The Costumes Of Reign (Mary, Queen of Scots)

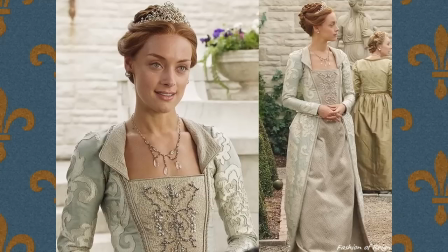It tends to make us look washed out. The other thing is the silhouette. So what's going on here is Elizabeth I in real life actually was very small busted and had a very tiny waist like Rachel does. And she's also actually, Rachel's actually got quite a long torso. So I think what it's doing is sort of pancaking her.
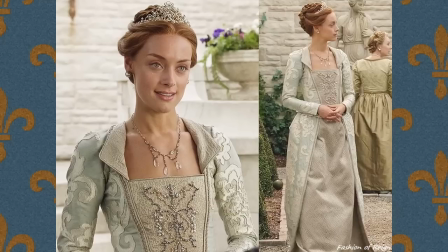And also it's giving her a bit of a like cylindrical look, like almost a bit like a tube. So what I would have suggested is maybe they could have put in some bust cups, would have helped a little bit.
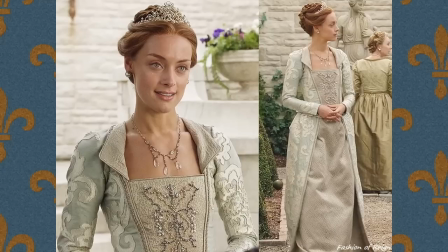And also maybe added some fuller gathers into the hips just to give a little bit more of a silhouette to the skirt.
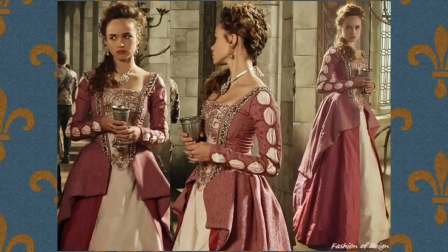Sorry guys, if you love this costume, I'm just gonna apologize, but I really am not a fan of this one. It feels like a little bit Disney princess, like dress-up style costume. And it just has a lot going on.
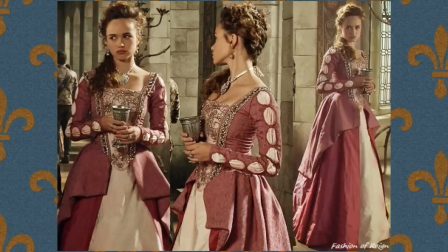So you've got the silver and the appliques, and you've got this sort of the slash sleeves and the several tiers of the skirt. And it looks too costumey to me, which I know is a strange thing to say, but just costumey as in like costume ball or costume fair, costume party.
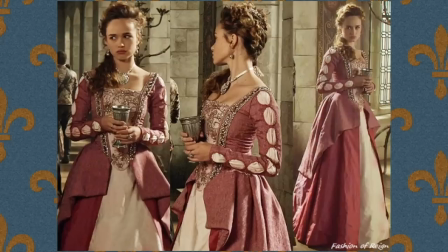It would have been perfect for that. But for a TV show, it looks wrong. And it just feels really out of step, I think, for 16th century French court.
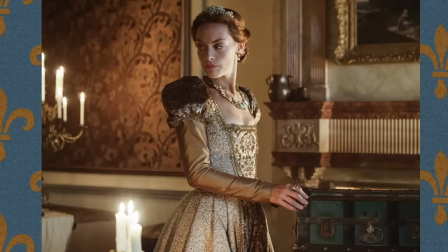season four, I just think it looked amazing. Like, they really had brought the look together, finally found sort of like their voice, if that's possible, thing to say for a look, for the show.
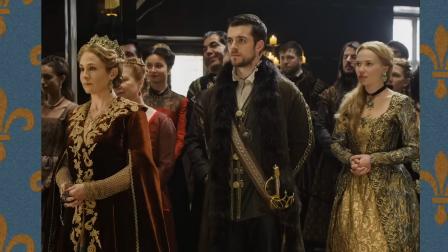And I noticed that they kind of abandoned a lot of the more contemporary costumes, clothing from the designers.
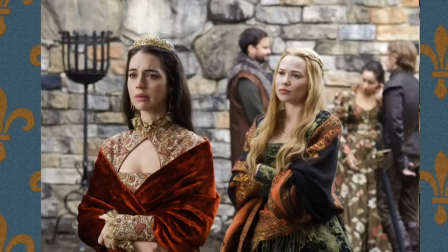So I'm not sure where the decision went into that, but I'm really happy that they did choose to do that.
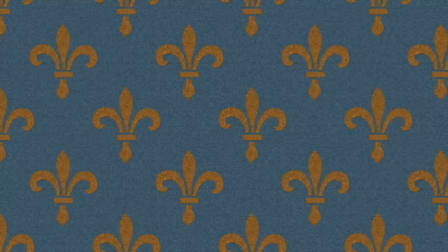And this is a really great example here, just this picture. But I'm going to go over some of my very personally, my personal favorites, okay, that I adored.
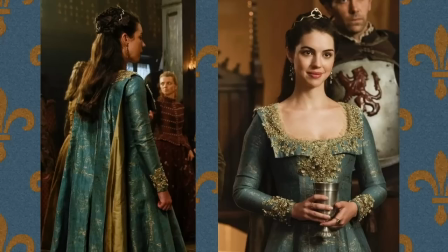This Queen Mary gown from season 4, episode 6, is one of my favorites for her. It's very regal in this blue, green, and gold brocade with the lovely gold embellishments on the collar and the cuffs. It's got a sack back gown feature,
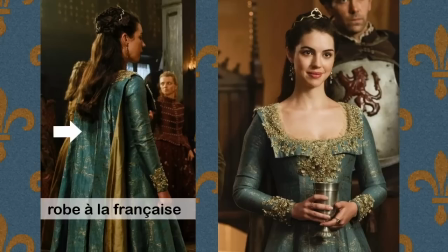otherwise known as a robe à la française, which is sort of an 18th century French style of gown. So while it's still a bit early here for that had come into fashion,
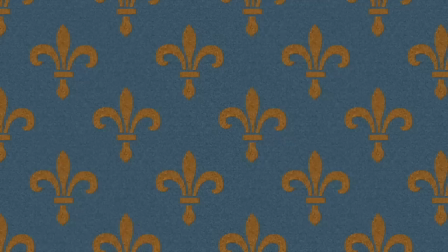it still feels very anchored in the Renaissance period.
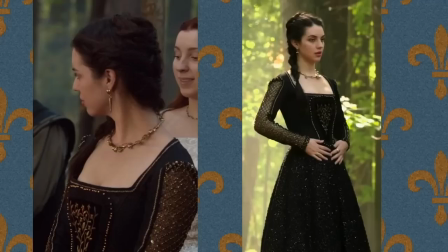I really like this sweet storybook style for Mary in the season 3 episode, The Hound and the Hare. What's really, really lovely about it, it's got this cute embroidered detail in the center front bodice panel that's trimmed with beaded cartridge pleating.
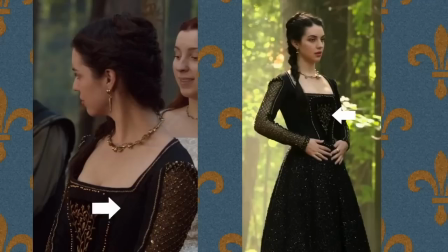And I particularly love the gold lattice mesh sleeve inserts in the crisscross pattern. It really reminds me of Tudor windows, if you know what those are. They've got these sort of panels that have sort of inlay cross hatches in them.
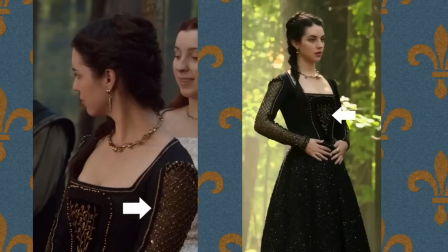And the only thing that I might suggest is that because it's black, which feels kind of old for Mary, I know it's her signature color, I think it would have been much nicer had it been,
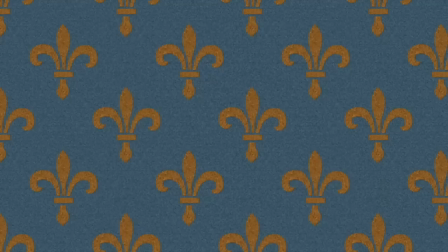like, say, in a forest green or something of that color, maybe even a deep purple.
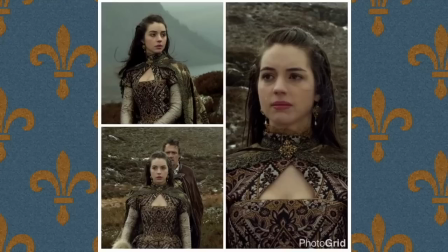I love this look for Mary. Unfortunately, I couldn't find a good picture of it. I found this one on Pinterest, but it's so great, I had to show it. The bodice, it's really richly textured brocade.
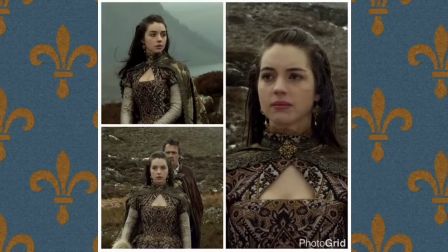And the sleeves are constructed from a really unique style of, like, fabric. I couldn't quite tell what it is. It almost looks like it's crushed or something. And it appears to have fur cuffs. It might be a muff. I'm not sure.
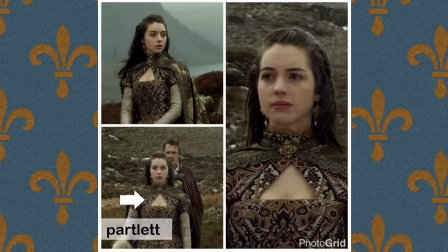So the neckline, it's actually what's called a partlet collar, although in this case it's a mock neck. It creates that sort of triangle opening there. And it's very Elizabethan looking with a lovely tapered waist, sort of rigid tapered waist, and the full gathers at the side.
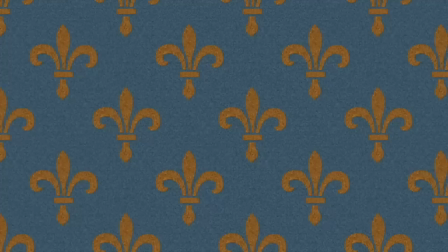And I even love the cloak with it. It's just, you know, I love that it's not matchy-matchy. Here's another really awesome look for Mary.
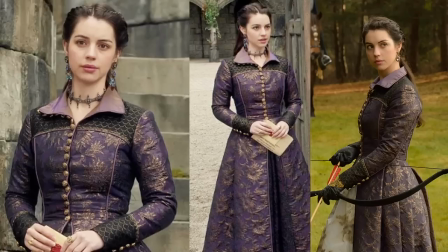It's this purple and gold brocade gown that's been used. It was used in 3 episodes in season 3, which is awesome because this gown is by far one of her finest. I love the lines that give it that Renaissance feel without actually being Renaissance.
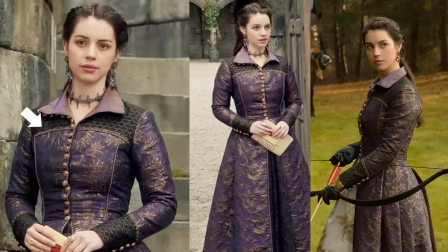It's got this really nice contrasting black with gold printed silk yoke collar that looks again like a partlet, but it's actually part of the dress. And they've piped the princess seams, which is a nice little detail.
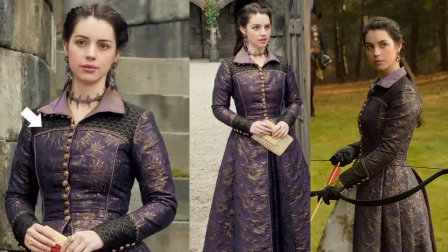And then it's got deep pleating in the skirt at the waist that create that bell silhouette, that sort of that farthingale shape. And my only complaint is it's a little bit tight across the bust or the chest, which, I mean, sometimes from fitting to the final wear, things change.
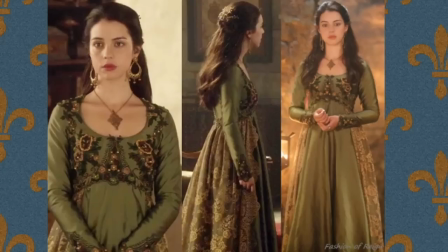So that could be what it is. Here is a custom Empire waist gown that Mary wore in season 3. And it's a little bit more contemporary than Renaissance, but not to the extent that I find it distracting. It's a beautiful pea green silk and gold lace fabric, which are both gorgeous.
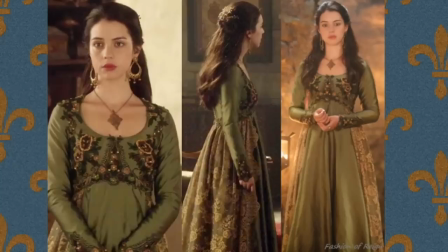And what's, of course, the best feature of the whole thing are these beautiful appliques
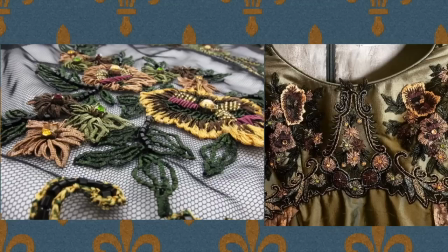on the bodice and cuffs that are made from a fabric, an embroidered and beaded illusion fabric from B&J Fabric in New York.
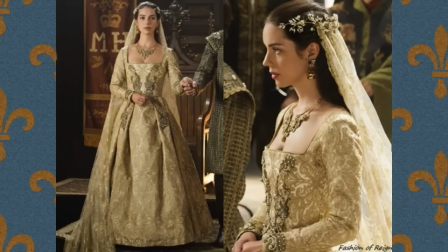I know if you're a fan of the show, you would have definitely seen this season 4 episode, Pulling Strings, where Mary gets married for the second time. She wears this custom gold lace dress and veil. The fabrics were supplied by Fabrilux,
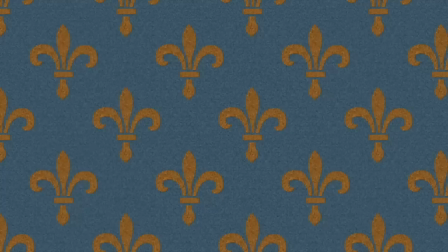and the gorgeous embellishments on the bodice were hand-embroidered by Lori Lemelin of A Brash Embroidery, and that's a Toronto-based wearable art company. So this gown, it sort of stands in stark contrast to her former
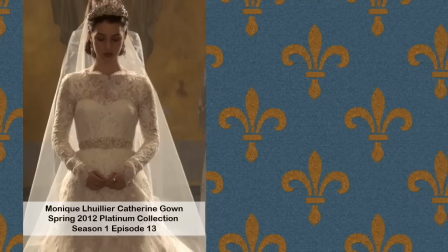contemporary wedding gown, which was actually purchased off the rack from a wedding supplier. And that one, I mean, honestly, it was like something like out of the 1950s. It looked like it should have been worn by Jackie Kennedy.
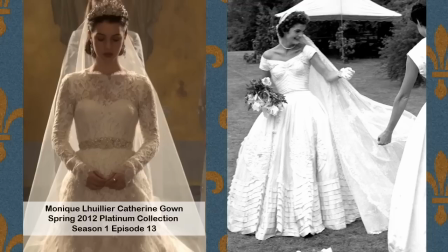And the costumes in this episode really show how much the costume designer has grown through the seasons, through the four seasons.
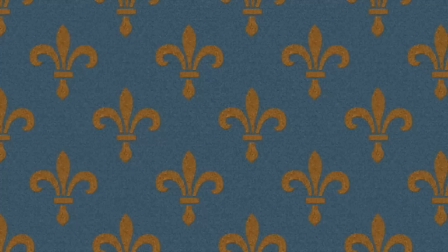Here's a close-up detail of the beading by a brash embroidery. This is probably my favorite costume for the entire show.
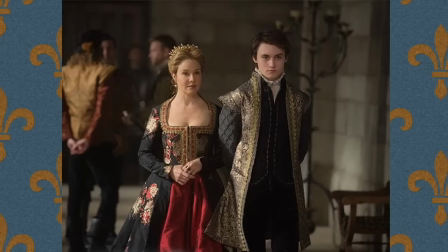I just adore it. It's from the season four, episode six, and it's worn by the character Catherine de' Medici. The gown is made from a beautifully embroidered black silk fabric with a contrasting red silk underskirt.
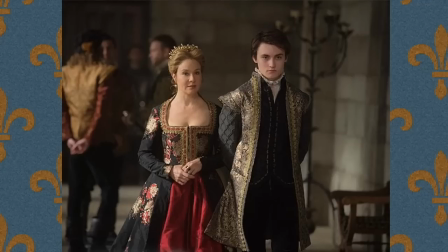And I find that the neckline is especially flattering on Megan Fellows, who, if you don't know this, she's Canada's sweetheart. She's like Anna Green Gables, for gosh sakes. And she looks exquisite here. And I'm also glad that they
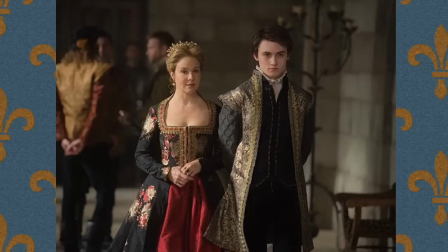forgone the necklace,
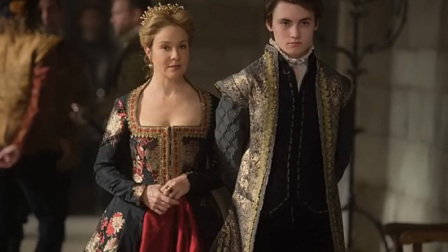because it just looks so beautiful and clean having it open like that and really letting the dress just be the main attraction.
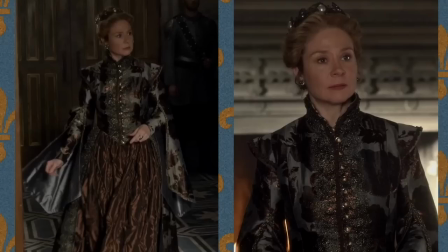Here's a lovely Elizabethan costume worn by Queen Catherine in the season three episode Safe Passage and Spiders in a Jar. The Fabrilic supplied fabric is this gorgeous greeny gray and bronze brocade.
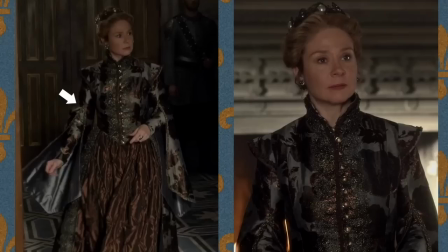The gown is cut typically Elizabethan with the fitted sleeves and false hanging sleeves. And they would have been attached with laces at the armhole of the bodice. And the shoulder wings, which is an embellishment here, were added to hide the lacing and to give the shoulders additional width.
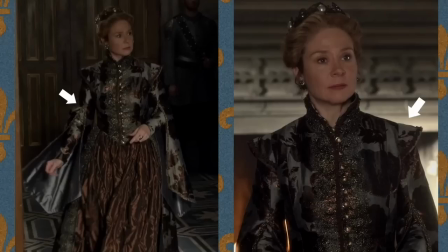The only thing is I did prefer the underskirt worn in Safe Passage. Unfortunately, I don't have a picture of it compared to this one, which looks like it's got pin tucking. And the other issue I had also is that the pattern isn't matched to the back that I did mention earlier.
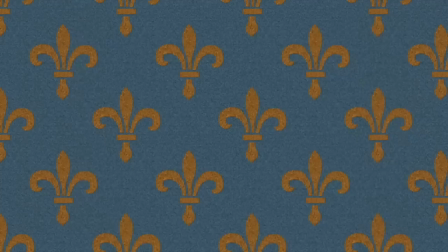And as well, I said that is sometimes a shortcut that's taken to save on time.